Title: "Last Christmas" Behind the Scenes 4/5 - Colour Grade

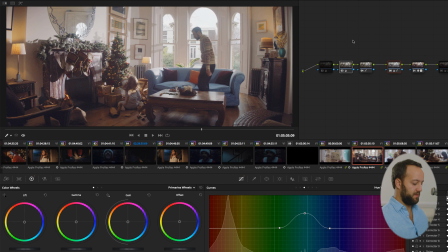And I'm not sure why I did brightness with 2 different things, but I'm sort of making it up as I go along. So those 2 are doing brightness. this is affecting the sort of overall color temperature.
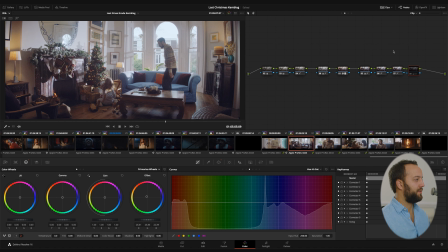Obviously felt a tiny bit warm overall. And this one, for example, is, again, really, really subtle, just bringing across the finish line. And you can see that it's affecting just the warmth here with the presence, so that, again, your eye goes straight to it.
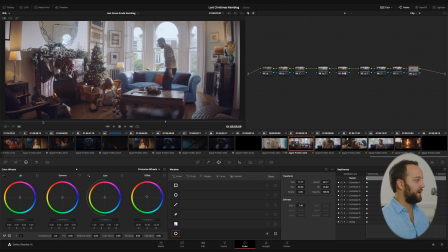And flicking it off and on, it actually feels quite obvious. But again, in context, you don't realize that it's popped on. I guess that felt fine, but it didn't feel as joyous as this area could to me.
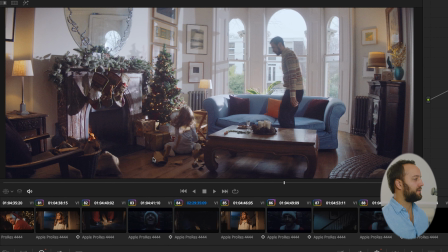And I really wanted the gold of the presents and everything to stick out. So there you go. Just a nice, big, warm window that really brings out that orange glow that makes the presents feel really rich and magical. Wide shots for me are more like theatre, where you don't get to guide the eye as much with a close-up. You have to set the stage and then people can look wherever they want to look, and you don't really get to control that as much as you do when you've got depth of field and a close-up lens. So there's lots going on in this shot. I think it's beautiful production design by Aurelie, our production designer, with the tree and the hanging stockings and the presents and the lamps,
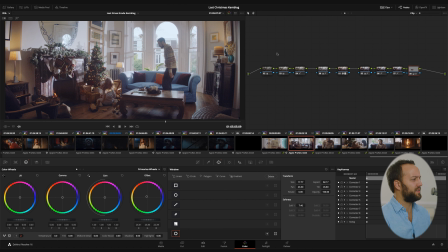and the location is stunning and the sofa is stunning and all of the details on the table. So I really want to make sure that each of those looks as good as it can if your eye happens to be looking at those. So that's why it takes so many different adjustments. That's just the LUT.
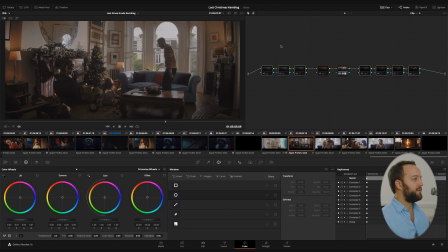And now I've selected all of the adjustments and you can see what a difference it makes. I mean, that's just not quite good enough. And so all of these other things bring out the elements that we wanted.
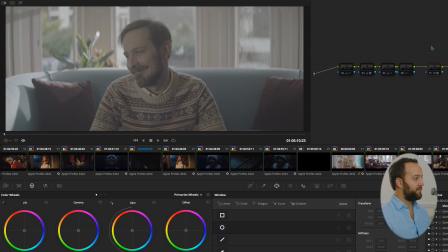We'll end with the close-up just to say that's what the image was like when it came in.
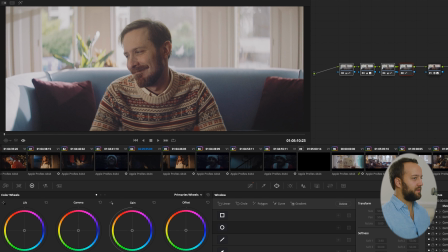And then these are all of the local adjustments that give it the final look that we were after. So it's too warm, so we cool it off, and it's too dark and stuff, so we brighten it up. Simple things, but necessary things, and all part of the fun.
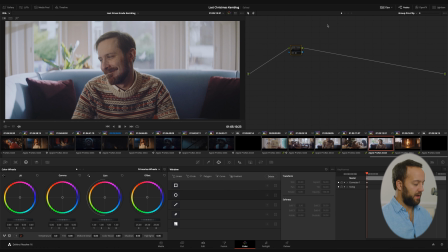So the last step before exporting for Premiere here was just to enable the denoiser for this group and for all the other groups. So the image has no sense of texture whatsoever. The last step is to go into Premiere, where I did the final export of the film, and that's where I added the grain and that special secret sauce that I'll talk you through in a second.
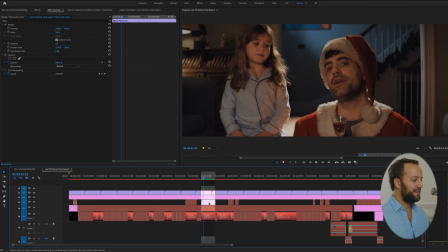So let's open up Premiere now. We're now in Premiere, and please ignore the fact that so much of this project is offline. It's been a while since I opened this project file up, and I've moved everything all over the place, but I've just relinked this little section here for us to have a look at.
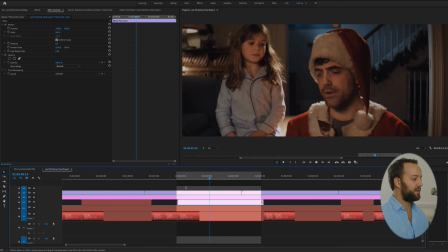This is the final look, including the grain. So obviously we did the grading in Resolve, and here we've done the grain. Now this is the clip. Above it is essentially a transparency layer where I've put the grain on,
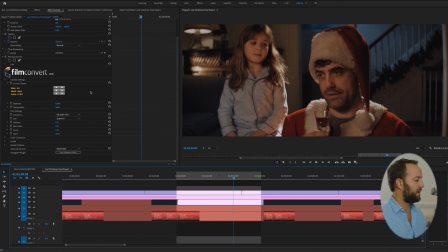and above that is the special sauce, and I'll talk you through that in a second. So I went for something very simple. I slapped Film Convert on and I put the grain to about 43%, which was a sort of nice level to my eye.
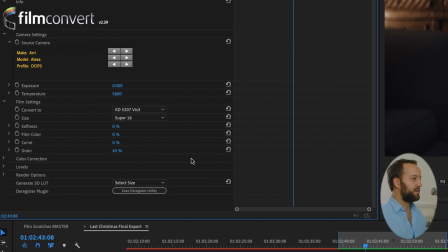I chose this Super 16mm grain because it was just slightly more crunchy than the 35mm stuff. I brought all of the camera settings, so the film color and the film curve and the softness, crucially, down to 0.
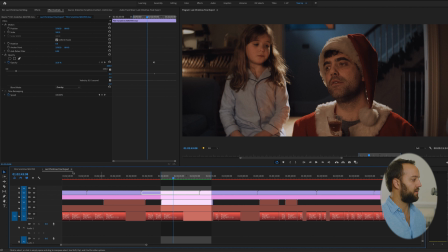Above that, however, is where it gets really interesting. So I'm going to quickly open this Film Scratches timeline.
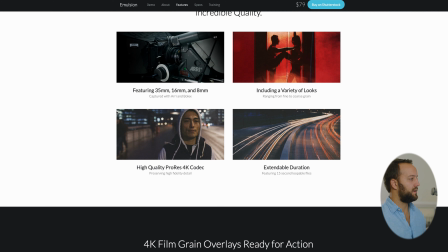Now, I bought and downloaded this stuff called Rocket Stock Emulsion.
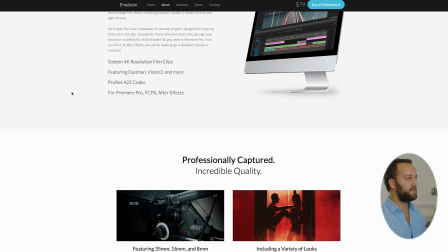Seems to be permanently on sale at $79.
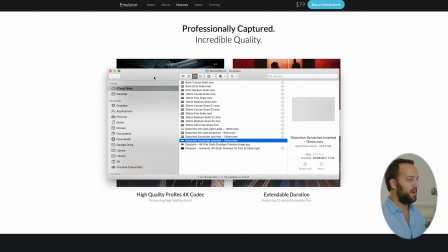I'll show you the folder, which comes up here, and you'll see that there's a few 8mm grains, a few 16mm grains, and then a few more options for 35mm grain. And then there's a few clips at the bottom which are really interesting, and they're just pure sort of light leaks and scratches and dirt and stuff like that.
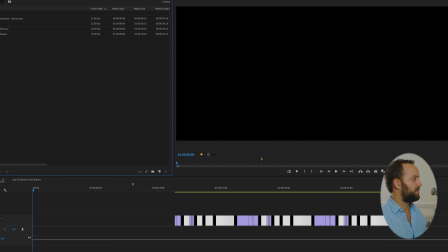And I thought that that could be a really interesting thing to try. So I'll play that now so that you can see what this looks like.
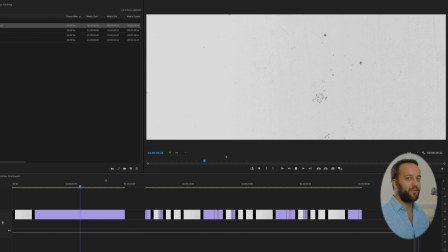And for me, this just had that really nice sort of nostalgic, you're in an old cinema watching a movie being projected.
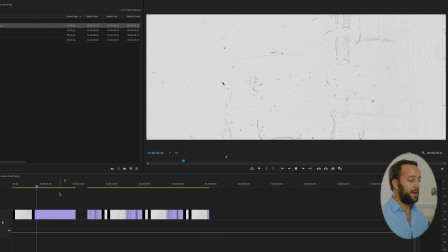There are 3 problems. 1, exposure jumps all over the place. And 2, the hairs and scratches are really over the top. And 3, it's only 9 seconds and 15 frames long. So I had to solve all 3 of those problems.
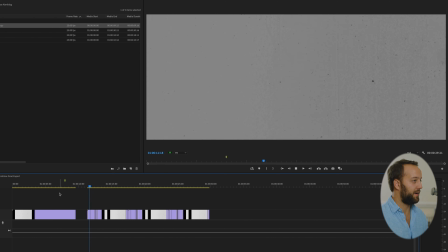The first you'll notice is that I essentially just cut it up by eye, and I chopped out anything where the exposure jumped too wildly. Now that introduced a second problem, which is that it's now even shorter than it was.
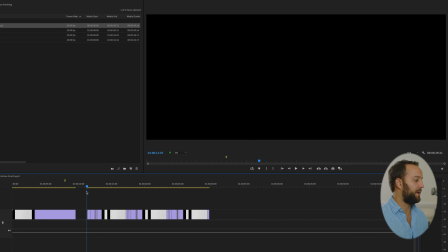So to solve that, I took this chunk, which I deemed to be worthy in terms of a normal amount of exposure levels,
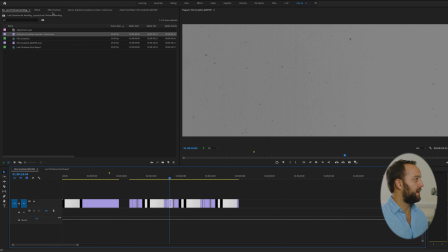and you'll see here that I just copied it and I added a horizontal flip, and you'll see the pattern repeat again. And on this third group, I added a vertical flip.
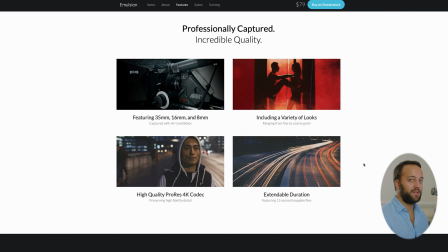It says here on the website extendable duration, and isn't everything extendable if you loop it?
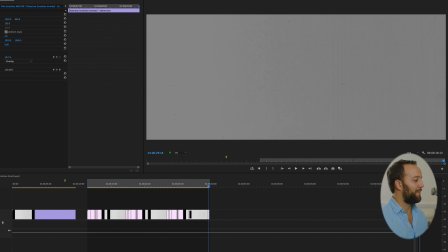So I wasn't quite so sure about the length of footage that they supply.
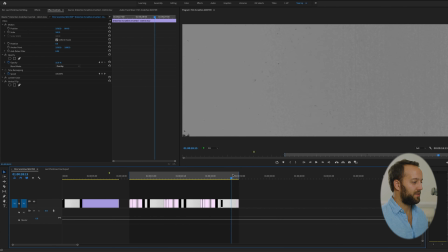It would have been nice to have a lot longer, and also it would have been great if they'd leveled the exposure like I had to manually do. But hey ho, I've done that, and now I have a nice clean grain file,
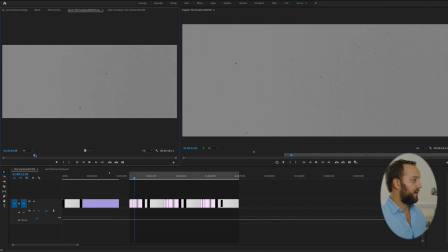which I then exported as a MOV so that I can use it on other projects and outside of Premiere, and I'm now cutting these days in Resolve. So now I have this MOV which I can drop into anything, and we'll jump over to the final export page,
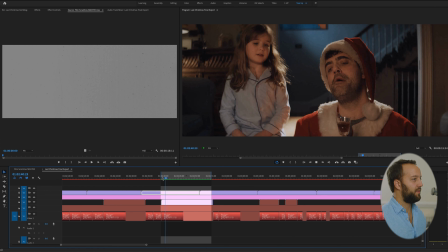and you'll see if I play it here, if you're looking very, very closely, you'll see those bits of flicker and dust and debris appear.
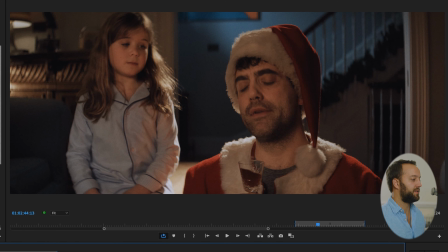But the third problem which we haven't solved is the fact that it's really over the top.
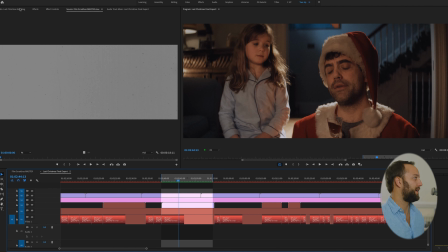So we solved the exposure, we've looped it, flipped it, flopped it, exported it, re-imported it as a master file,
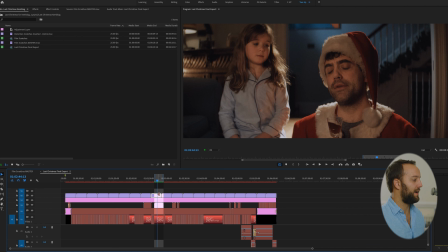copied and pasted it all the way along as a top layer, and the final step is to adjust the
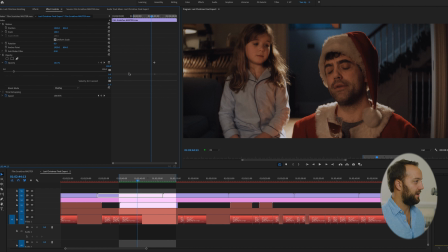opacity to where I deem it to be fit for purpose and not calling attention
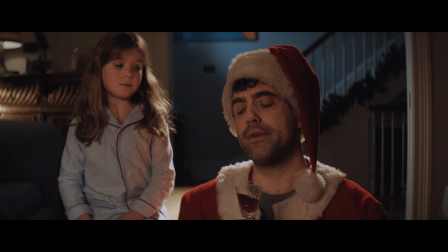to itself. So just playing that through, you'll see that at 10% it just gives it a really nice nostalgic sense of
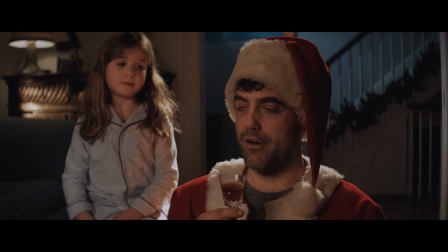an old piece of celluloid being projected through in a dusty old movie theatre where they've run it over and over again. It's kind of worn the film out and it's attracted loads of dust and flickers and stuff. I think it's a really cool extra bit of special sauce on top of the film convert grain. Thanks so much for tuning in and for sticking with me on this one. It's been a long one, but I hope you've enjoyed it and learned a couple of things along the way. I'll be back again soon with the last video in the series, which wraps up the making of Last Christmas, and that's on the score. So if you're into film music soundtracks, I think you'll enjoy that one. So please do come back for that. If not, I'll see you again soon, and thanks for tuning in. Goodbye.